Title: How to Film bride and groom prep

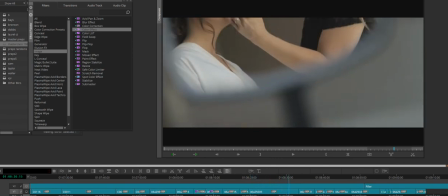And this is just a regular mirror and just shooting a couple of reflection shots of that mirror.
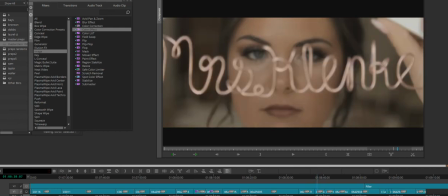And then look at this. I mean, look at the catch lights in the eyes.
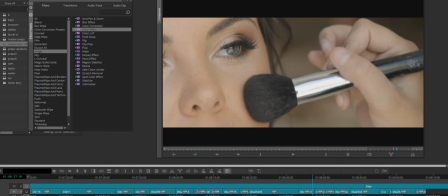Look at the blurry background. This is on the 24 to 105, all the way in at 105.
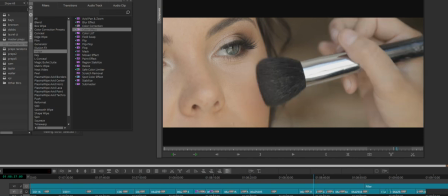I mean, this you cannot find and have a better image and location than this.
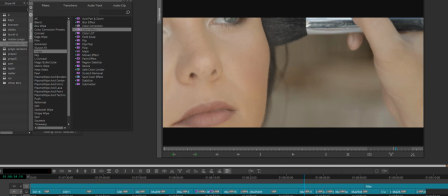Plus, our background, we have sort of that brownish beige look that really complements the skin tones.
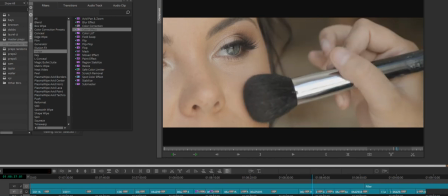I mean, this isn't even color graded, and it's just crazy. With natural light, with no other lights on, is gonna do.
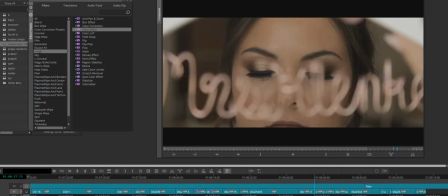Another shot that I like to do is I love it when I get the bride again alone with her dress, and you're doing your rack focusing while pulling back on the monopod.
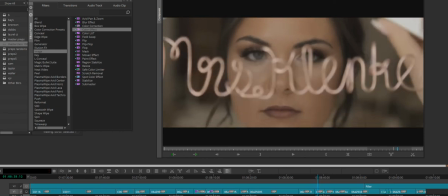And you do that because you wanna add a little bit of motion to what's going on.
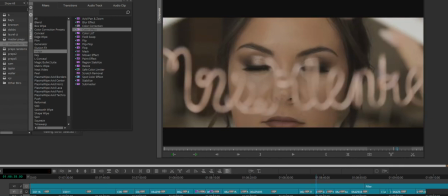And so I always say, okay, look, close your eyes, and then once they open it,
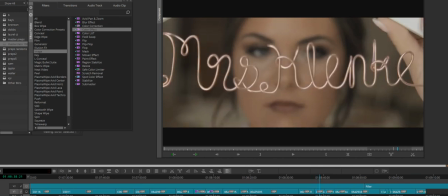then I start to pull back while focusing, revealing their new last name.
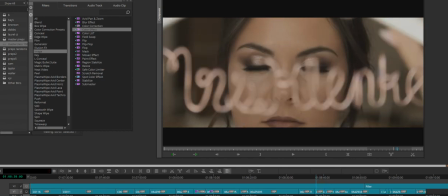And I do this a lot if the dress has the name in the back.
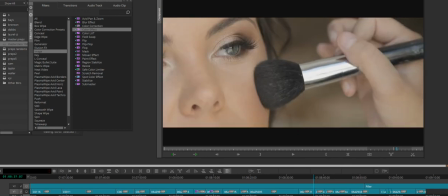The whole point of this DSLR,
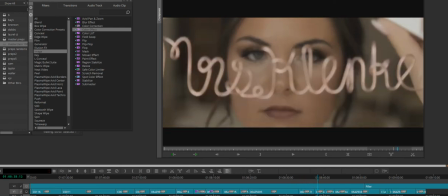mirrorless, interchangeable lenses is to get rack focuses, depth of field, foreground, bokeh, whatever you want to call it.
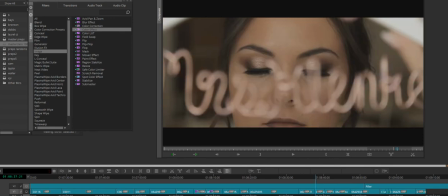And bride prep is no reason you shouldn't be doing this for every single wedding.
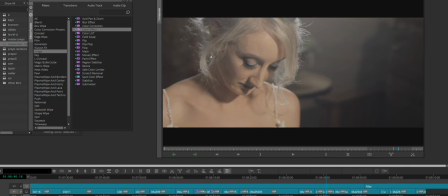Right here, this is a letter reading. This is in a very tiny room at a venue down here in Florida. This room lights very well because there's only one little tiny window.
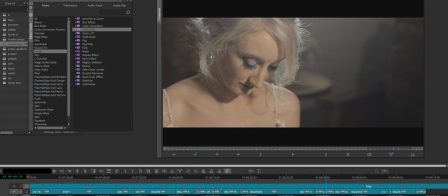This light right here is just coming from that window. And when I shoot here, a lot of photographers will fight with me because they want the tungsten lights on with the fluorescence, and I cannot accept that. And so luckily, this photographer
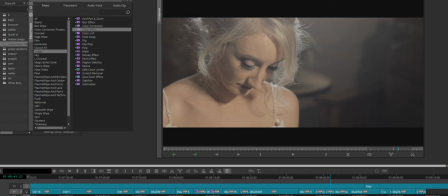can kind of really has two completely different looks. And she already knew that when I was coming in here, what was going to happen. So there was absolutely no bickering. It was, okay, Brett's here. We know what's going to happen. Let's do it for him. And it's just nice to have that support.
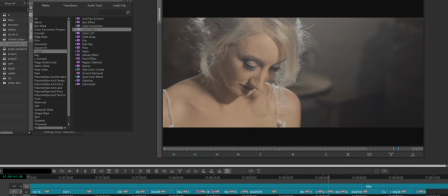So she's just reading her letter here, and I just want to show the backlight. Now, I do have a torchlight lighting her up a little bit, because if I didn't have that light, she would be very, very underexposed.
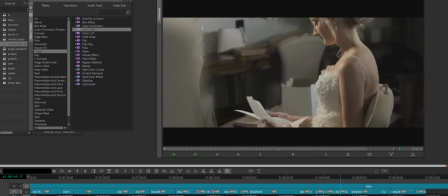And again, this is now, I'm just shooting through the reflection of a mirror that's already in that room.
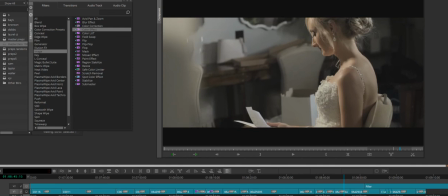And we can see the backlight on her, and then the torchlight is off to the left of her. And then I'll grade this. This was with either a Mark IV or a 1DC.
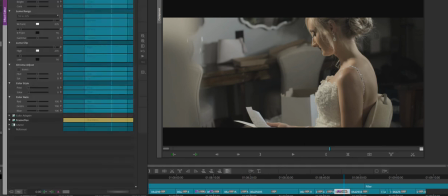I'm going to say 1DC.
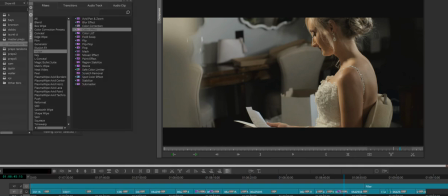And now we're looking really, really good here.
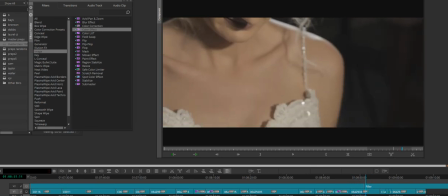So usually what I do, because the 1DC, remember, is an all manual focus.
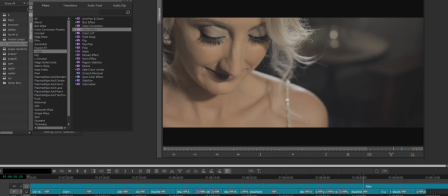Before I do this shot, I will focus in on her eyelashes, and then I'll hit record right here. Going upwards, I've already got my pre-focus set on her eyelashes.
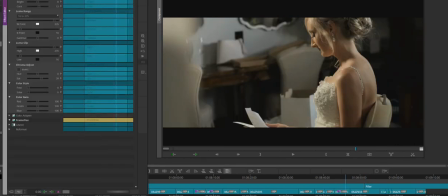And I'll throw that same color effect on that next clip to give you an idea of what it might look like.
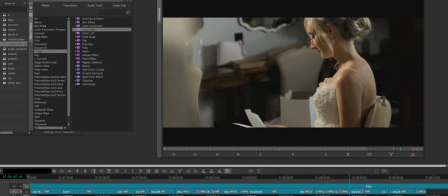And okay, so you see the flash from the photographer?